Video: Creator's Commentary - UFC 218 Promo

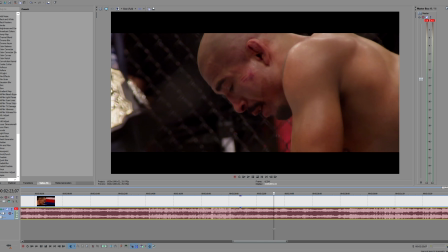(12:23)
Again, Aldo, after his defeat, crushed, you know, like it says, worn down to our bones. Like, this is him, you know, at his worst, you know. Not worst as in performance-wise, but he's there's nothing to hide.
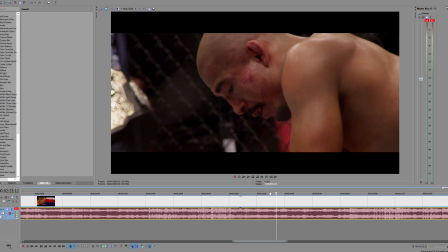(12:42)
Like, this is his raw emotion. He's fought to his last breath. He tried, he failed. Worn down. He was worn down to his bones in the fight.
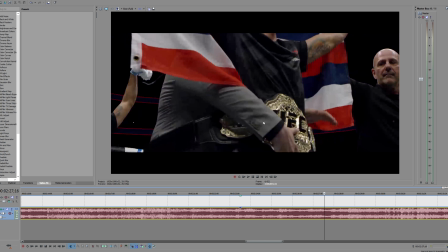(12:56)
Now for Max, this is a prayer, this is our oath. The belt, this is what he's worked for. Thought I'd put that in there.
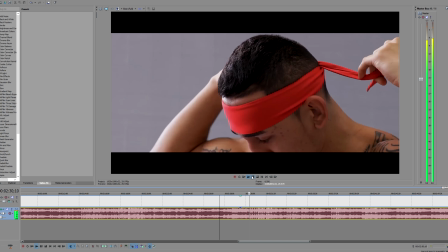(13:01) We feel the spark in us. We got the golden touch.
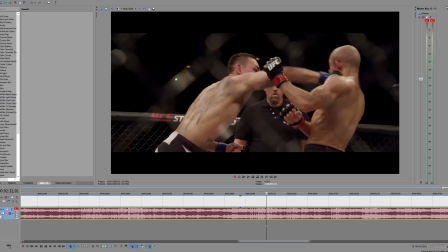(13:08)
Also happy with that, the golden touch. The golden touch, you hear that, and then Holloway hits Aldo, knocks him down.
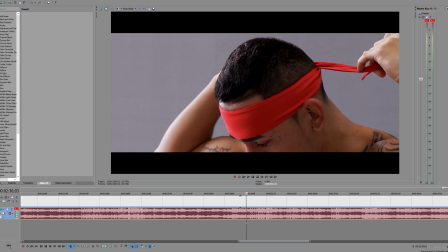(13:15)
And back here a bit, where we've got a spark in us. Wasn't too sure what to put for this, so I picked a cool shot of him with his bandana. Thought that would go well.
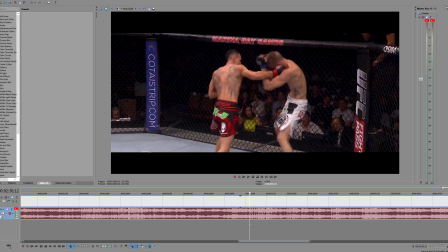(13:24)
And here we're getting to a part where there was a little bit, I wouldn't say criticized, but there was a few people that pointed out that maybe I've overdone a couple of things, and I do agree. I have a look back at it. If I could do this again, I would change a few things. Not many, but a few things.
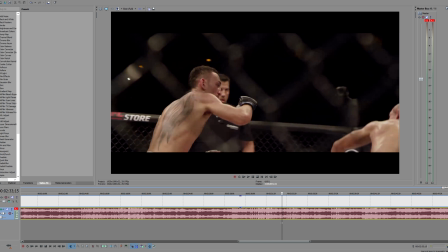(13:42)
We got footage of just Aldo. We're gonna have footage of Aldo and Holloway, just, you know, you get this a lot of promos, they're fighting, you know, fight footage, you have to have that in there somewhere.
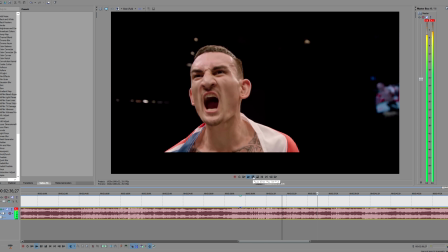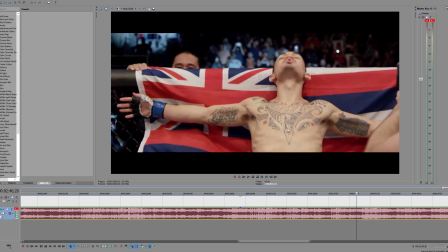(13:58)
Chosen for this, you've got him sort of exhaling. Sort of, it's Anderson does this. He'll sort of put his arms out and go back to the cage. It's sort of him. You know, he's chosen for this. He's sort of. It's hard to explain from my perspective, but I think you'll get it.
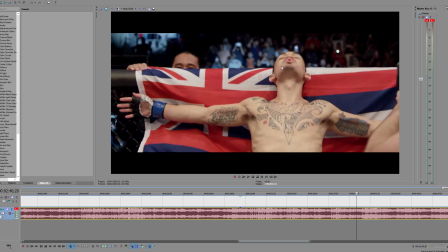(14:14)
You know, chosen for this. The way his demeanor is. You know, the way his expression. Yeah.
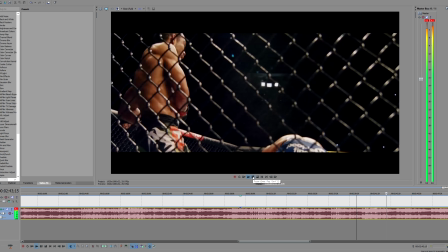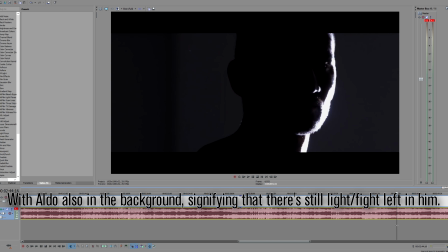(14:25)
Again, they're still lighting us. There's the light in the background. And you got when darkness overcomes.
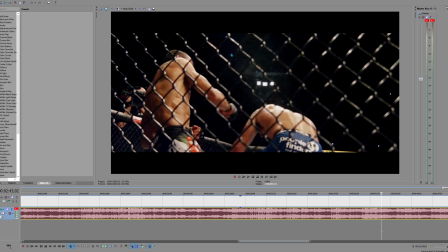(14:32)
That didn't apply specifically to the bit where exactly you could hear the lyrics in the video, but a little bit ahead you've got Max.
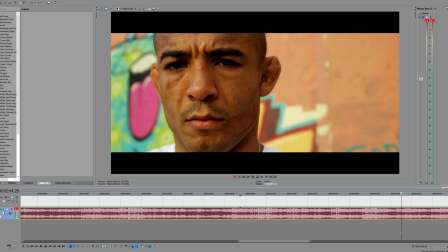(14:39)
It's dark there, and you've got Aldo in the light.
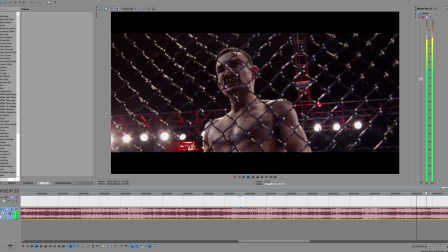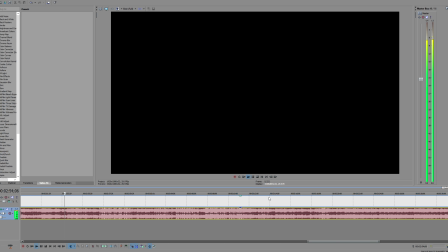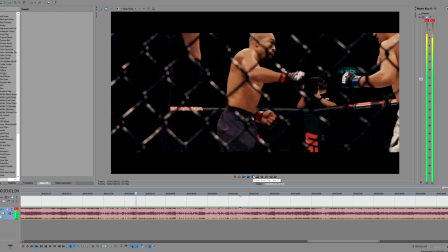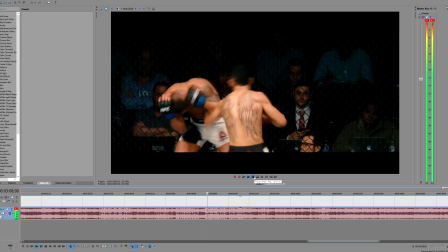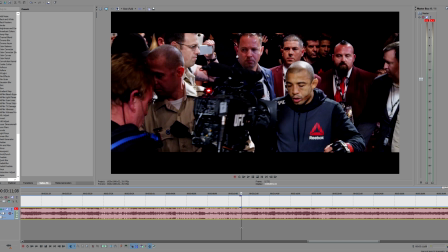(15:09)
So that little sequence there is where people suggested that maybe I should have toned down the sort of hit impacts or maybe added some soundbites over it, and I agree, it was a little excessive. But at the time, with me,
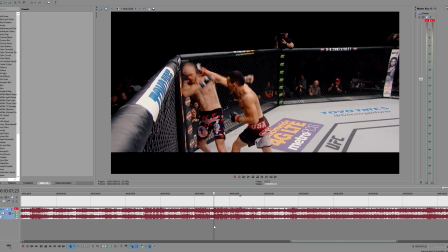(15:20)
I wouldn't have been satisfied if I had to leave that without having an impact on every punch, because it would have just felt a little unfinished to me,
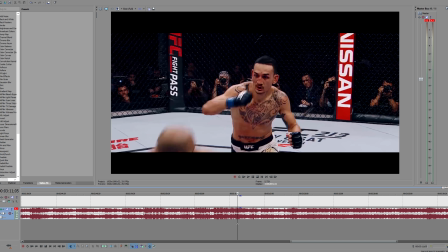(15:28)
and that I could have done more, and I hate feeling like I could have done more.
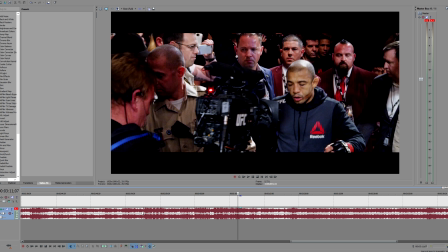(15:34)
But next time, what I might do is lower those and add some soundbites over it, so it's not as... You know, it's not the main thing you hear, which might help that.
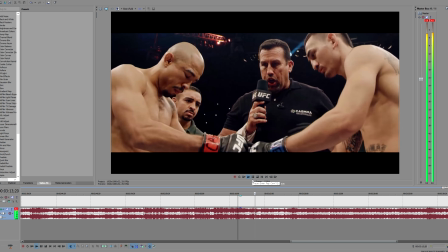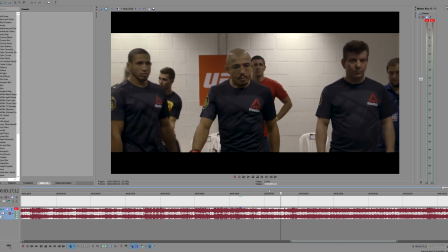(15:50)
Now you've got Aldo determined. You know, he thinks he's going to win this in his head.
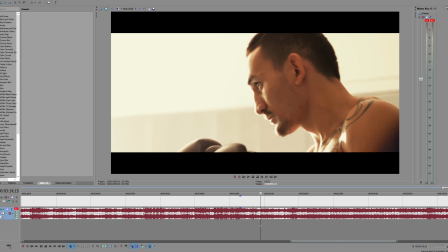(15:55)
He's confident. And we go back a little bit. You've got Aldo's or Holloway's belt.
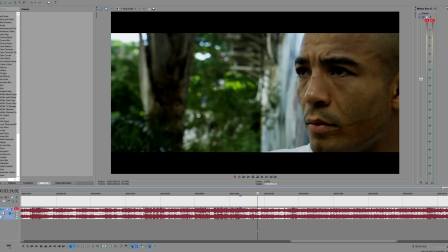(16:00)
Sort of a bit of a primal scream there. Aldo looking sort of a bit like he knows what he's got to do.
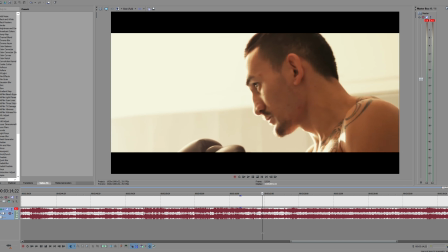(16:07)
This is... his chance, maybe his last chance. Holloway, focused, determined.
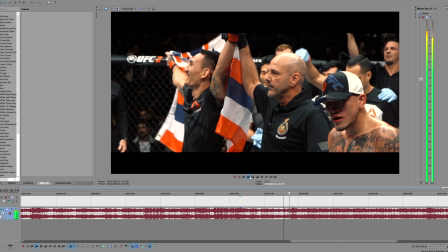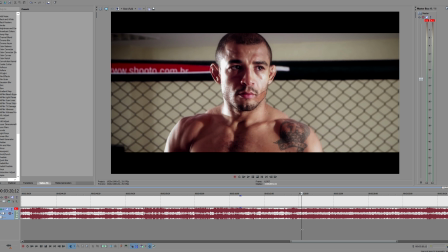(16:18)
Again, chosen for this. See his expression, and then you've got this one here, which looks a bit quite intimidating, actually. I do like this one. That little expression he's got there.